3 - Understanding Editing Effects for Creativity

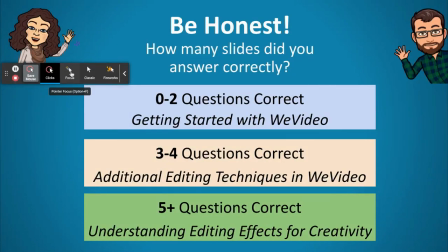I'm Miss Buxton.
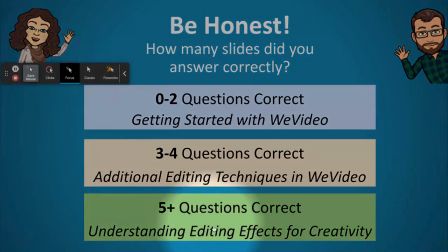You're watching this video because you are familiar with WeVideo and would like to be more creative in your approach to this nutrition project. On the bottom of the screen, you'll see this is broken into chapters. Feel free to navigate these chapters as is helpful for you.
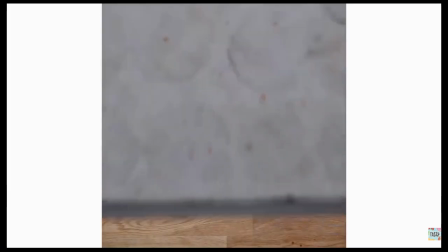Just like the tasty videos we watched as a class, it makes a powerful video if there's a smooth flow.
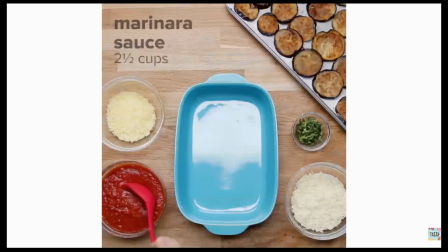There are several ways to do this.
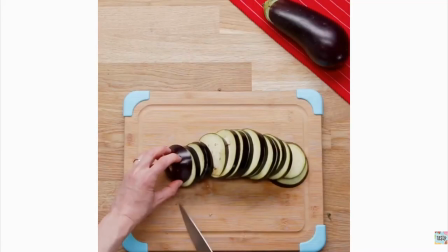When you look at the examples we saw, we noticed that visuals match the beat of the music we selected.
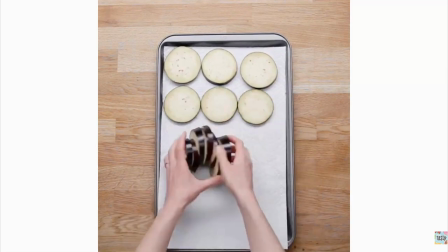For example, in the upbeat video, we saw quick shots.
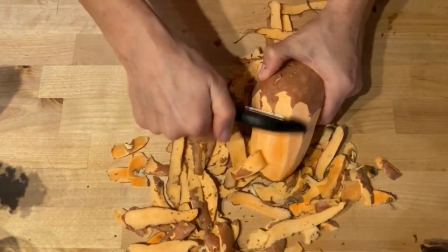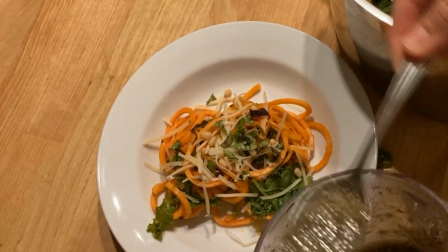In the dramatic, we saw longer changes.
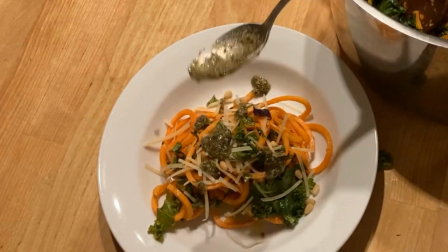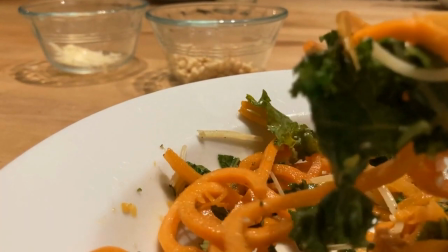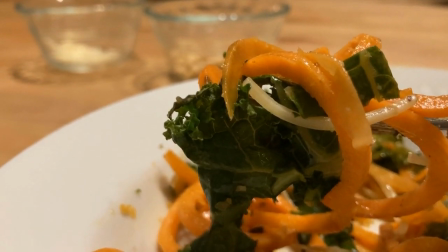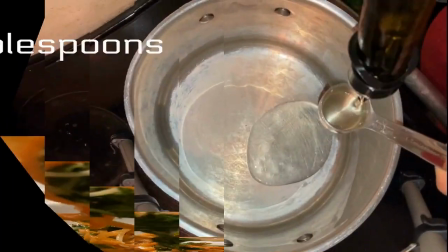You can also create flow in your video with natural sound that your video already has.
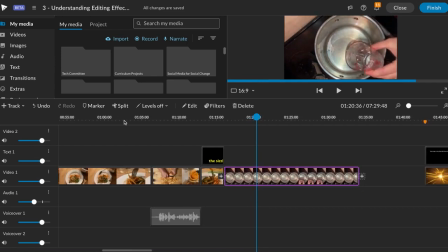To do this, you are going to need to go to your levels off and turn on your audio. So now you see that little blue line at the top. And when you click on the line, you are going to be creating some circles. And the circles are just going to show you where your audio level is going to be going up or down.
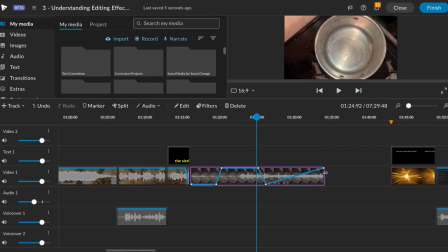So you create circles on the beginning of your video sound and then the end.
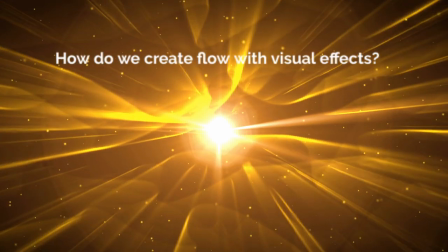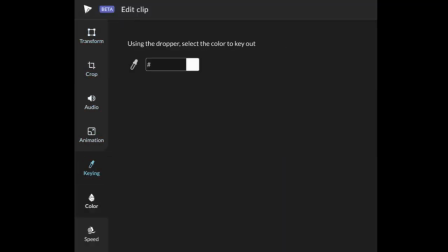When working with visuals, there's a variety of things that you can edit to create flow or to emphasize a point.
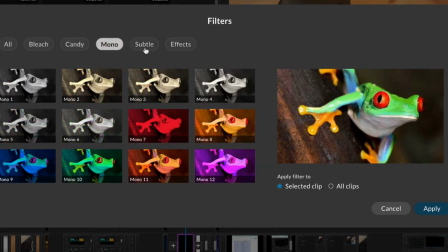There are some filters in WeVideo that you can use to mess around with the color.
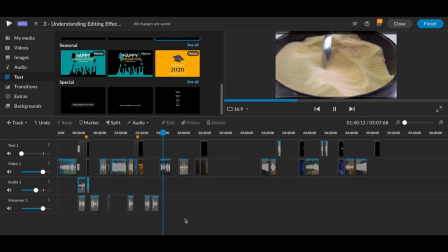For example, let's say you wanted to make the first part of this video bland and drawn out, and then come alive with color. First thing you want to do is you want to select the video and split it.
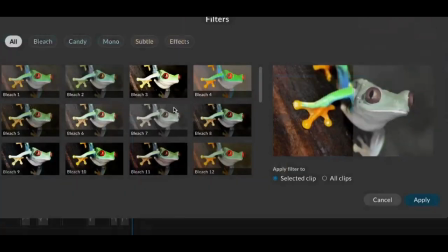Then you want to use WeVideo's filters to apply either the mono,
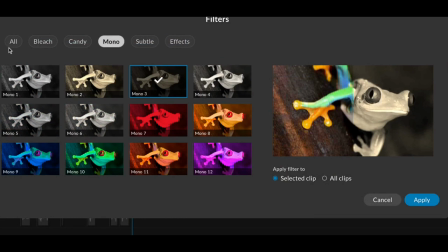which kind of leaves that part of it really drawn out, or bleach.
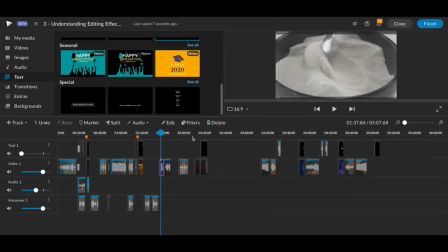I think I'm going to use bleach for this one. And then it comes alive automatically.
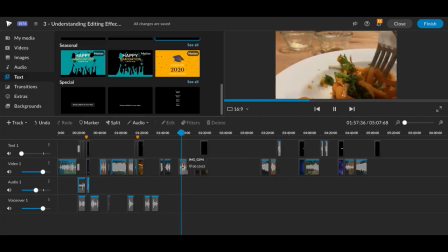Maybe you want to use another filter to kind of make your final plated meal pop.
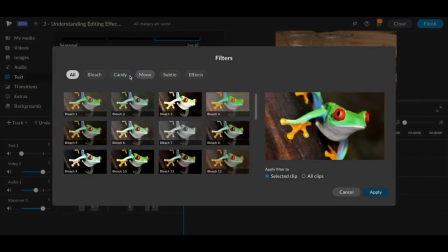So in this case, I'm going to use maybe the candy filter.
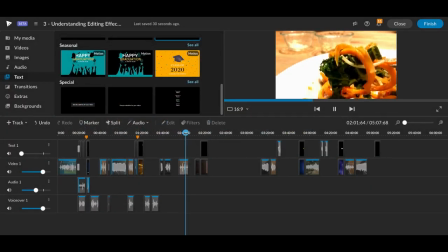And then it looks a little bit different than the typical shot.
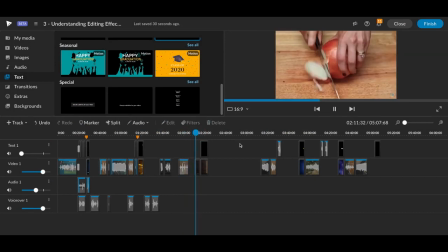Alternately, you can use the blur feature. It's an extra editing effect to blur out your video so people pay attention to your cooking tip.
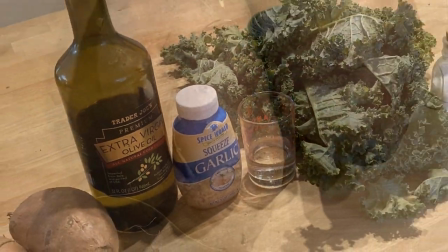When you're using the animation feature, you really want to think about when to zoom out,
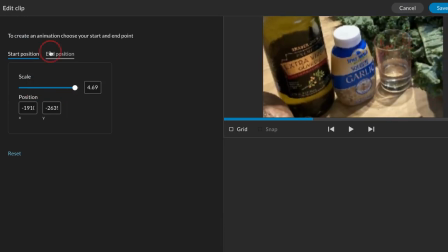which is typically when you want to show kind of the whole picture or it's the final end, you want to show the whole thing, and when you want to zoom in, which is when you want to really focus on something in particular.
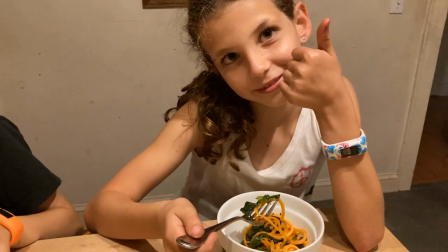The same applies to fast motion and slow motion. Let's say you want to dramatize or emphasize a specific part of a process.
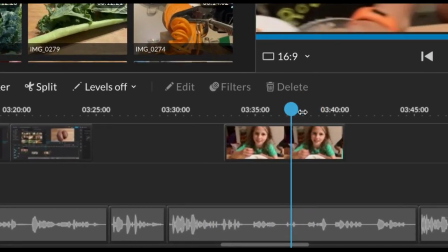What you want to do is you want to cut the clip where you want to start the slow or fast motion.
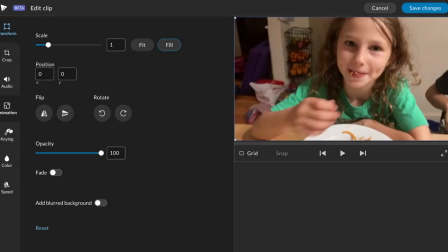And then you can adjust the speed for each of those clips. Each of these examples are little effects that can contribute to a more refined video.
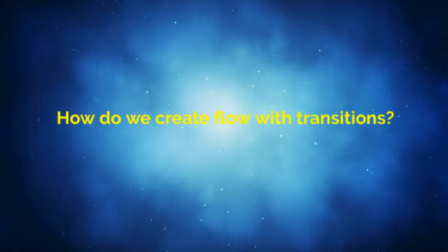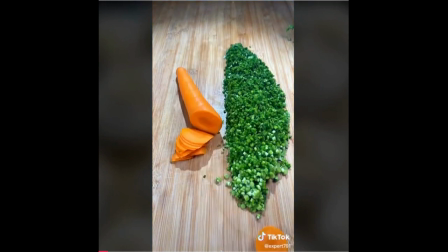Transitions are moving from one shot to the next shot.
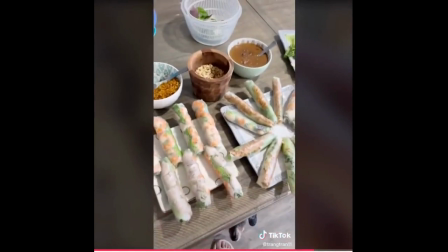When thinking about transitions, it's important to think about the pacing flow of the video as well as anything you want to emphasize.
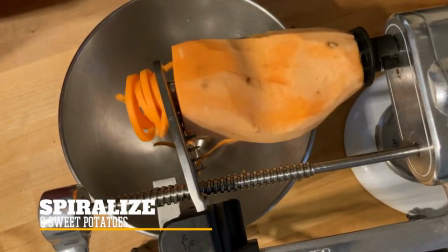For example, as we move from an overhead full spiralized shot of the sweet potato to a more funkier angle,
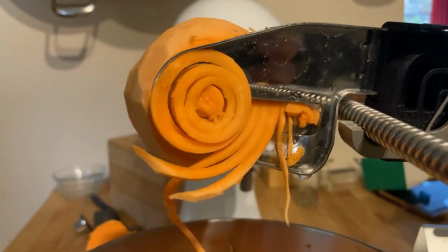we use a vertical wipe to almost move with the video, the way the video is slicing and spiralizing the sweet potatoes.
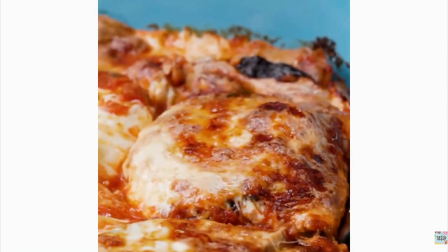For a final dramatic shot, we have a crossfade blend from the last prep shot to a knife and fork cutting the piece.
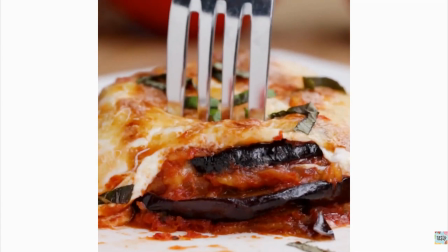This cross dissolve represents a slow blending between the shots.
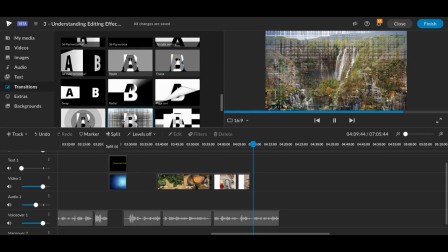So as you preview these transitions in WeVideo, think about how you could use the transition to amplify or emphasize your video.
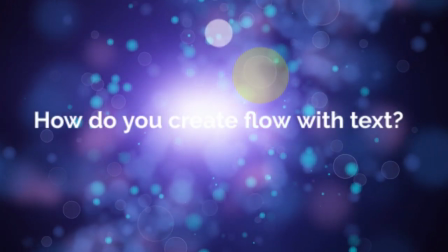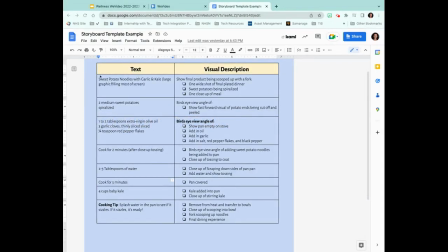For this video, you already have what text that you want in this project. I'm going to just copy this
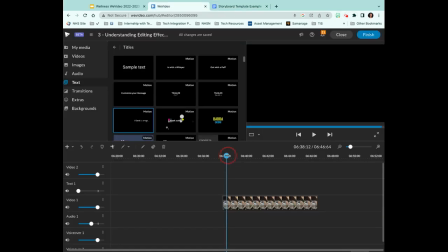So when we video, I know that I want to put my 5-minute text right over this. So I'm going to grab this one-liner here. I'm going to drag it down.
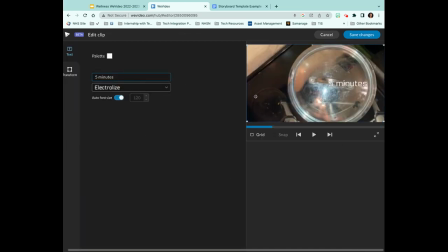I will edit my 5 minutes. I don't really love the color. I want it to pop a little bit more. Okay, and it's about the sweet potatoes, and they are cooking for 5 minutes. I think I'm going to put my timer right down here, and I can change the font if I like.
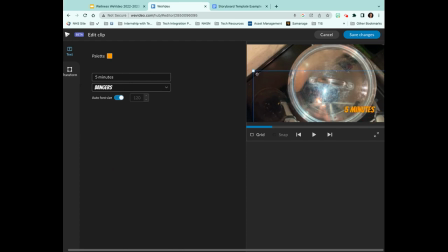Maybe I like that font a little bit better, and maybe I want it to be a little bit larger.
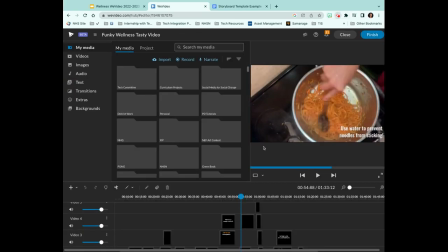So I can just adjust it according to what my needs are. I could also time out the music so that the text shows up
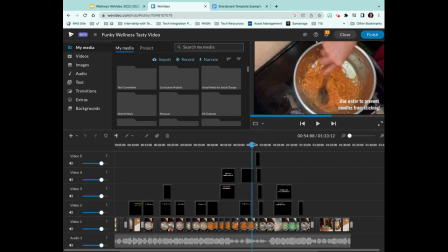for each kind of tick-tock like you saw in the previous video.
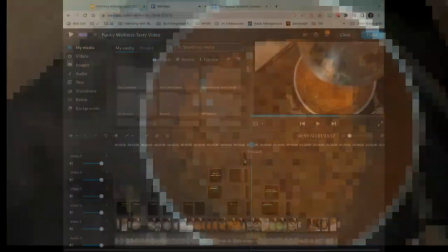Now you can see that I have different layers.
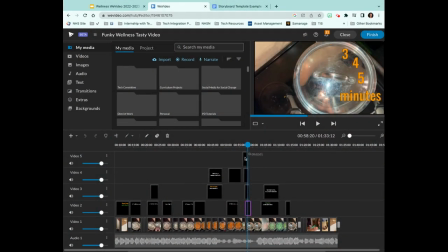I have like 4 or 5 layers of text, and on each of these layers, they're a little staggered, and that is how you can get that effect.
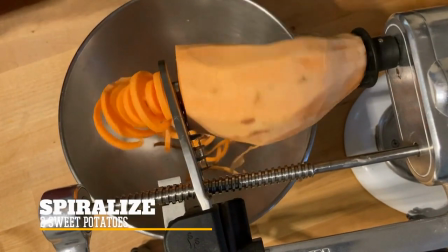You can also choose a text that has a more dramatic flair to emphasize the meaning.
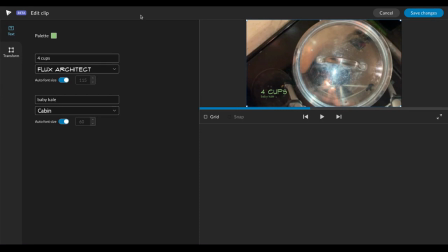When you are editing your text, you want to be thoughtful about the color, the font size, and then where it actually is on the screen. So you can see right here, you can't really read it very well, especially the baby kale. So you could change this in one of 2 ways.
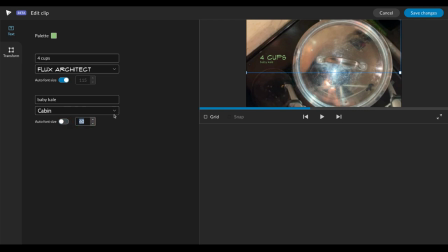You can either take off the auto font size and then you can make it the font a little bit bigger, but sometimes that doesn't always work depending on the style. So maybe I make this smaller and you can adjust that way. Another thing you can do is you can just kind of make this a lot larger just so that we can see
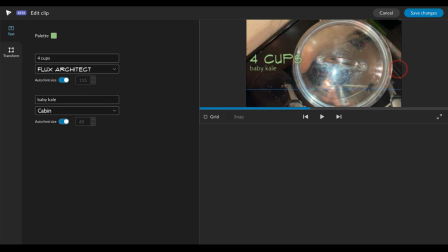the information here. Okay. Notice that the lighter font shows up better on a darker screen. So think about contrast. And if this is your main shot for most of it, then you want to think about always keeping your ingredients on that particular spot, right?
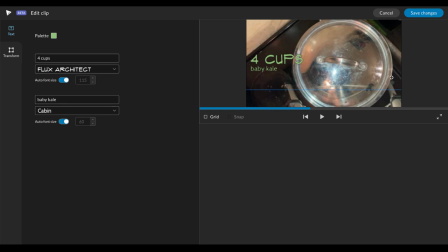So if you're having mostly a lighter font throughout the whole thing, then maybe it makes sense to keep it over this black stove right here.
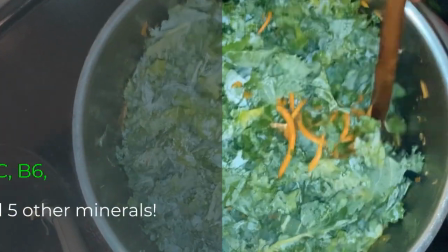Be thoughtful as well about your cooking tips and your nutrition facts. Use the different color for the ingredients to emphasize your point.